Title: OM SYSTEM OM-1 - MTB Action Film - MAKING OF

We shot this piece over 3 days, although the first day was more of a testing session,
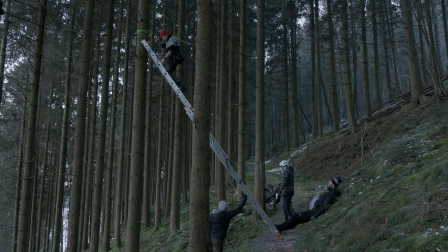(8:11)
as we really needed to figure out all of the gear and the process a little, as shooting this kind of sport was entirely new to me.
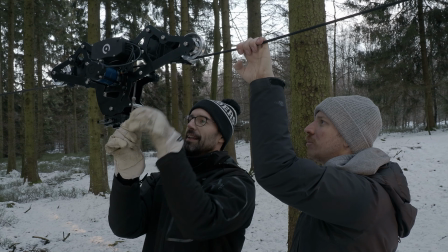(8:18)
Over the following 2 days, we shot 4 to 5 cable cam shots per day, and in between rigging and de-rigging the cable cam,
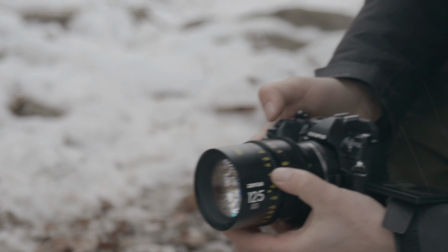(8:25)
I was picking up some of my favorite spots like jumps or cool turns
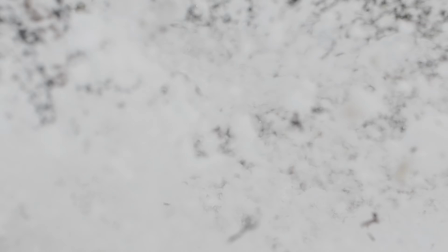(8:30)
that we were getting on the cable cam line to capture then in slow motion handheld.
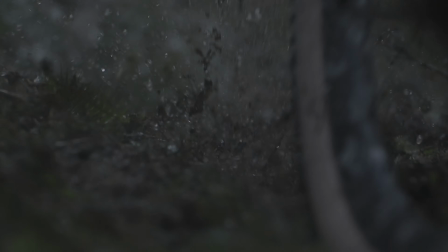(8:34)
To create insert shots, I also used the gimbal handheld a little bit to run around the landscape,
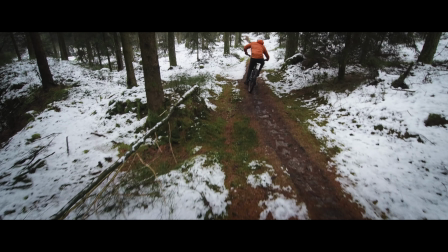(8:40)
and that would also serve as insert shots or connector shots between the cable cam shots.
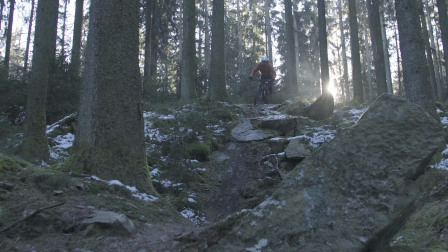(8:46)
Considering that we only had one OM-1 for the entire shoot, it was basically being used non-stop.
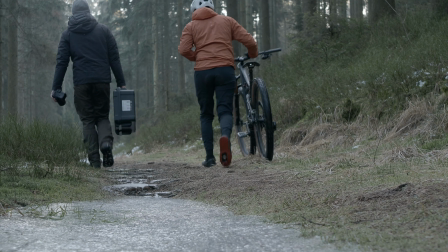(8:51)
From 9 AM to 5 PM it was on all the time. We never really switched it off.
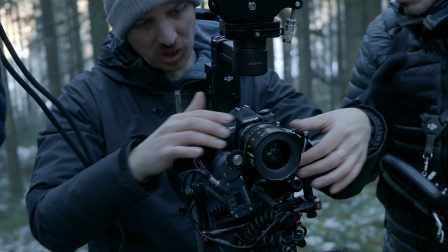(8:57)
And I got around 80-90% of the day done with one battery before having to change it.
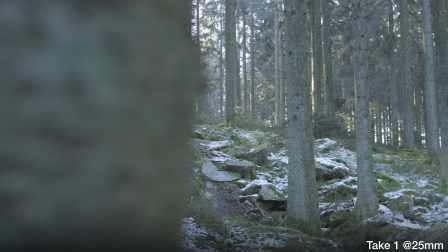(9:02)
That's really impressive. Most of the cable cam shots took us around 4 to 6 takes.
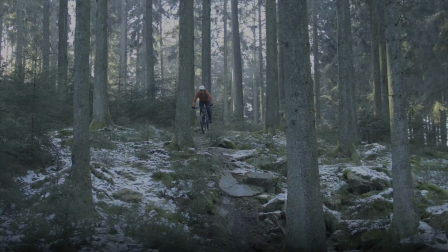(9:09)
Plus we would change lenses once we got more confident with the framing and the movement.
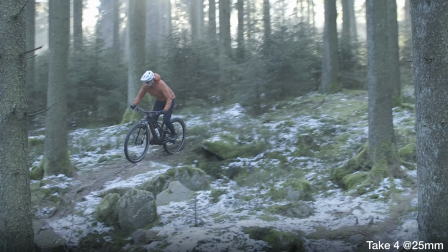(9:14)
Ultimately I ended up using the longer lens shots more in the final cut,
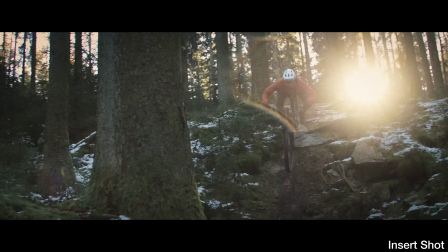(9:18)
as they were more dynamic and it really helped with that feeling of flow of riding that bike.
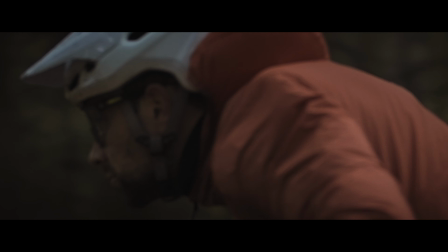(9:26)
Since there wasn't too much of a big story to be told here, it was just a cool action piece.
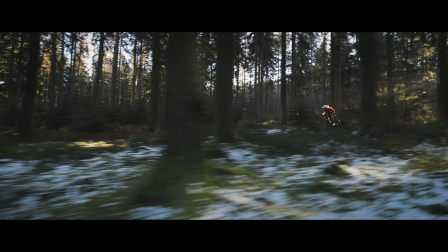(9:33)
I was able to just pick my favorite shots and mix and match and put them together the way I liked it most.
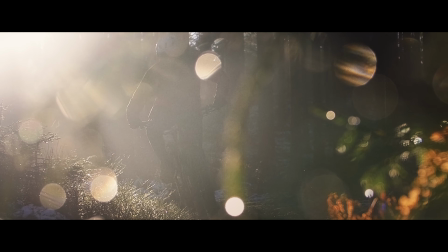(9:40)
And I knew that sound was obviously going to be a big important part of the feeling of flow.
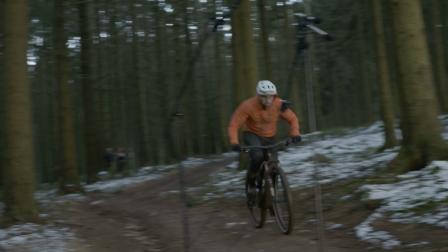(9:46)
So I actually spent more time on the sound design together with Dany to get this really right than on the cut. all in all,
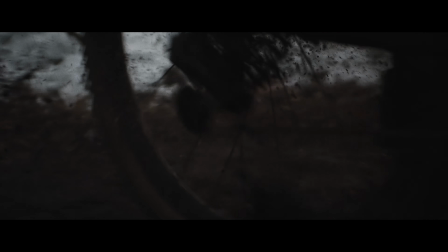(9:55)
it was a really successful project that couldn't have turned out any better. And honestly, I couldn't have done it without the help of everyone involved.
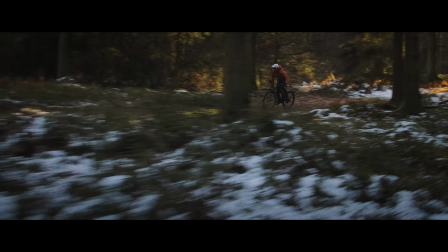(10:03)
And I'm really proud what we've achieved.
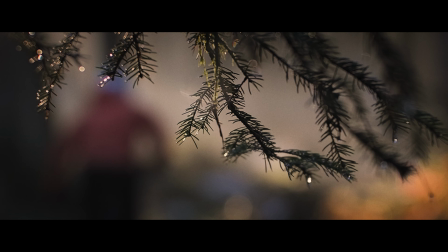(10:05)
So yeah, I hope you enjoyed this short insight of the making of, and yeah, hopefully you're inspired to go out and do your own cool project.
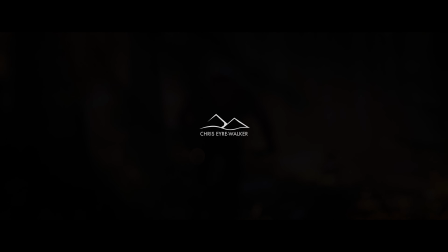(10:14)
And of course, thanks for watching the video.